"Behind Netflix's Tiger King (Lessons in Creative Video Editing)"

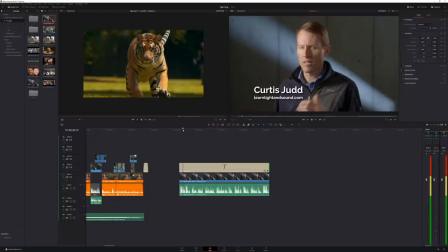[8:17]
Now, before I continue further with this tutorial, I wanted to give a quick shout out to Curtis. I'm pretty sure most of you guys already follow him online, but for those few of you who still haven't watched any of Curtis's informative videos, make sure you head on over to his YouTube channel, subscribe, and otherwise, I just wanted to say thanks, Curtis, for helping out with this video. Thanks for letting me help out with this, Tom. My channel is all about lighting and sound for video. So how did I actually manage to make my wife say things that she never actually said?
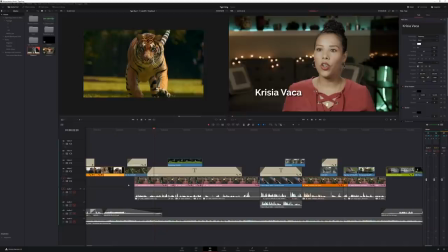[8:46]
Well, let's take a look at the actual edit. So here on my video layer one, you can see these are, this is all the footage basically with my wife. And then also the clips here with Curtis. So this is all of the, basically the talking. And then the audio one is also all of the audio for talking.
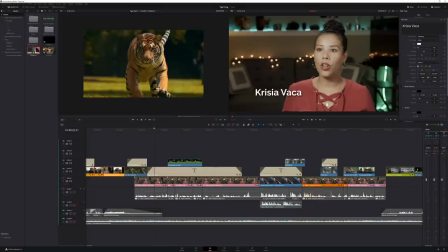[9:01]
So let's actually maybe here kind of, because if you look at it, you'll notice whenever I have a cat, I
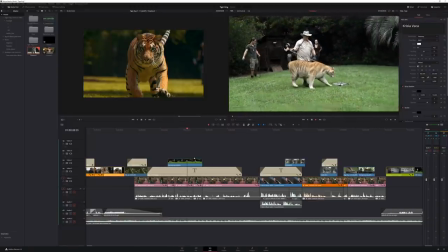[9:08]
Overlay that or I hide those cats with some b-roll footage.
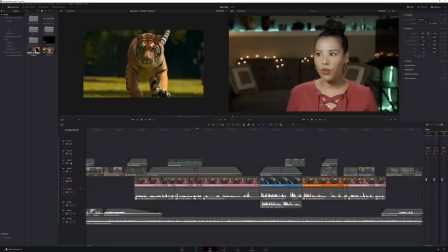[9:13]
So let me right now just hide all of this b-roll footage and Let's just look at the actual video clip here of my wife talking, you know Unfortunately, it is what it is You know animals are kept in cages and I think again by keeping them blacked up or keeping them in these places you know like the Myrtle Beach Safari where
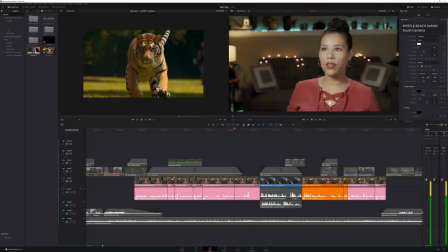[9:35]
um it's sad i think it's sad that they are doing things like that so hopefully you guys were able to pick up right away and notice that i put in basically things that she was saying and then i put in the little line
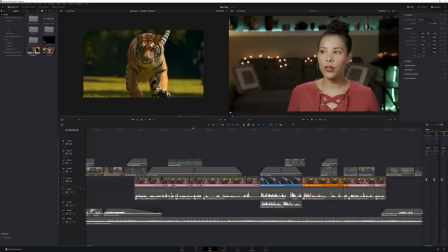[9:49]
where she says you know myrtle beach safari as if she was actually talking about them when in reality all i actually did when i was interviewing her is like i said i was asking her kind of loaded questions or just questions that i kind of knew what what the answer would be about some other things and in this instance I actually asked my wife in specifically
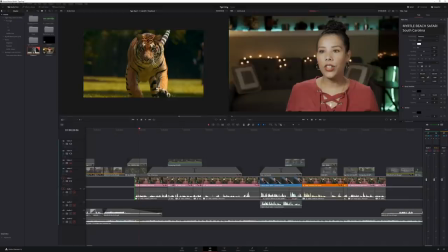[10:07]
about what does she think about other actual public zoos where their animals have been abused you know there's stories getting around
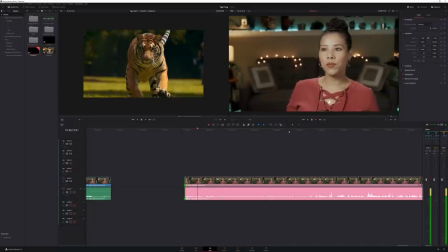[10:16]
in the media and stuff about like a lot of animals right our captain zoos being abused being mistreated like what do you think about that so as you can see I was asking her in general about zoos
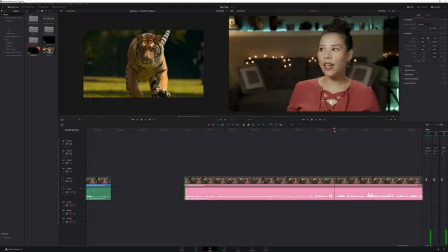[10:30]
that abuse animals so i kind of knew right away she would say it's horrible right so here you can see her kind of some of the reactions i think it's sad
that they are doing things like that and some i don't know you know unfortunately
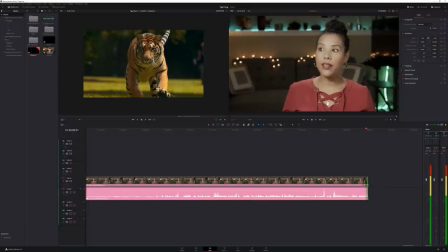[10:48] it is what it is you know animals are kept in cages and i think so anyway so as you can see she was talking about zoos,
public zoos and zoos that have been supposedly abusing animals. So obviously she was going to say it's horrible.
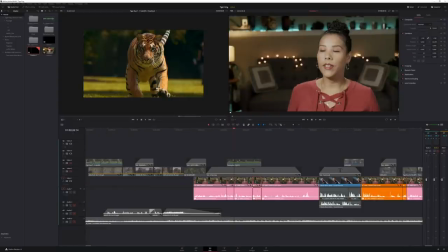[11:03]
So now going back to our edit, you'll notice that this clip here is basically from another part of the interview where she just said Myrtle Beach Safari and I spliced it together to make it look like she's saying that they're doing all those horrible things.
Or keeping them in these places, you know, like the Myrtle Beach Safari where...
So very simple thing to do.
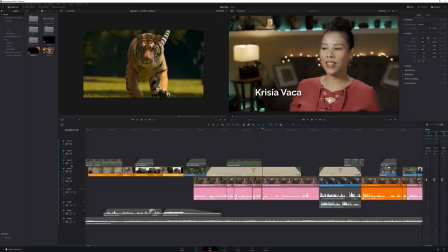[11:22]
And then obviously once you overlay the b-roll footage,
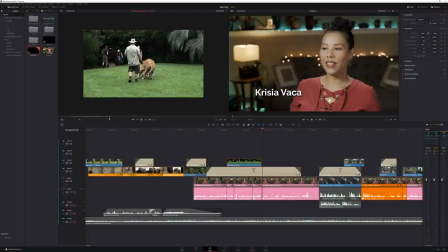[11:26]
which in this case is basically this clip here of a duck playing with one of the tigers.
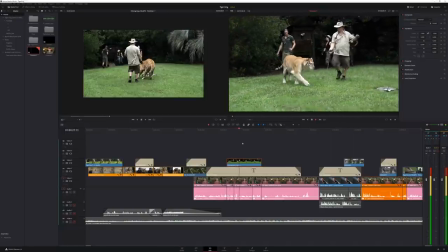[11:33]
And this is how it looks.
I think again by keeping them locked up or keeping them in these places you know like the Myrtle Beach Safari where...
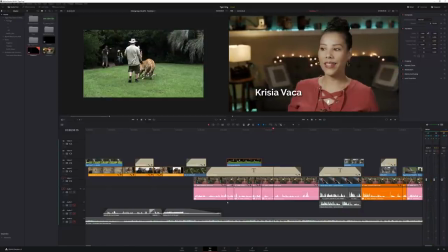[11:42]
So as you can see very simple way to kind of twist their words.
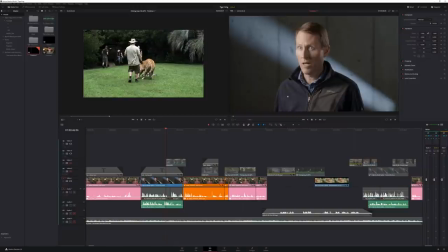[11:47]
Now let's take a look at another part here of the edit. So here at this part Curtis kind of talks about the main guy at Myrtle Beach Safari. And then again, I cut to my wife talking.
Whatever it is, it's a reflection of the leader himself.
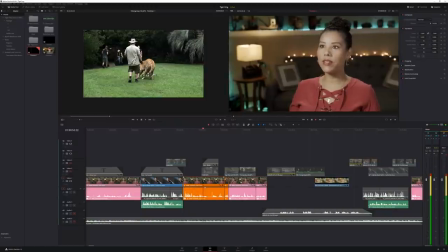[12:00] Well, the main guy there is Doc Antle. He's the one that basically is the host. He's the main guy. If you want to judge him, judge him by how he treats the animals. Just doing it for the money.
And then here again, a very simple trick.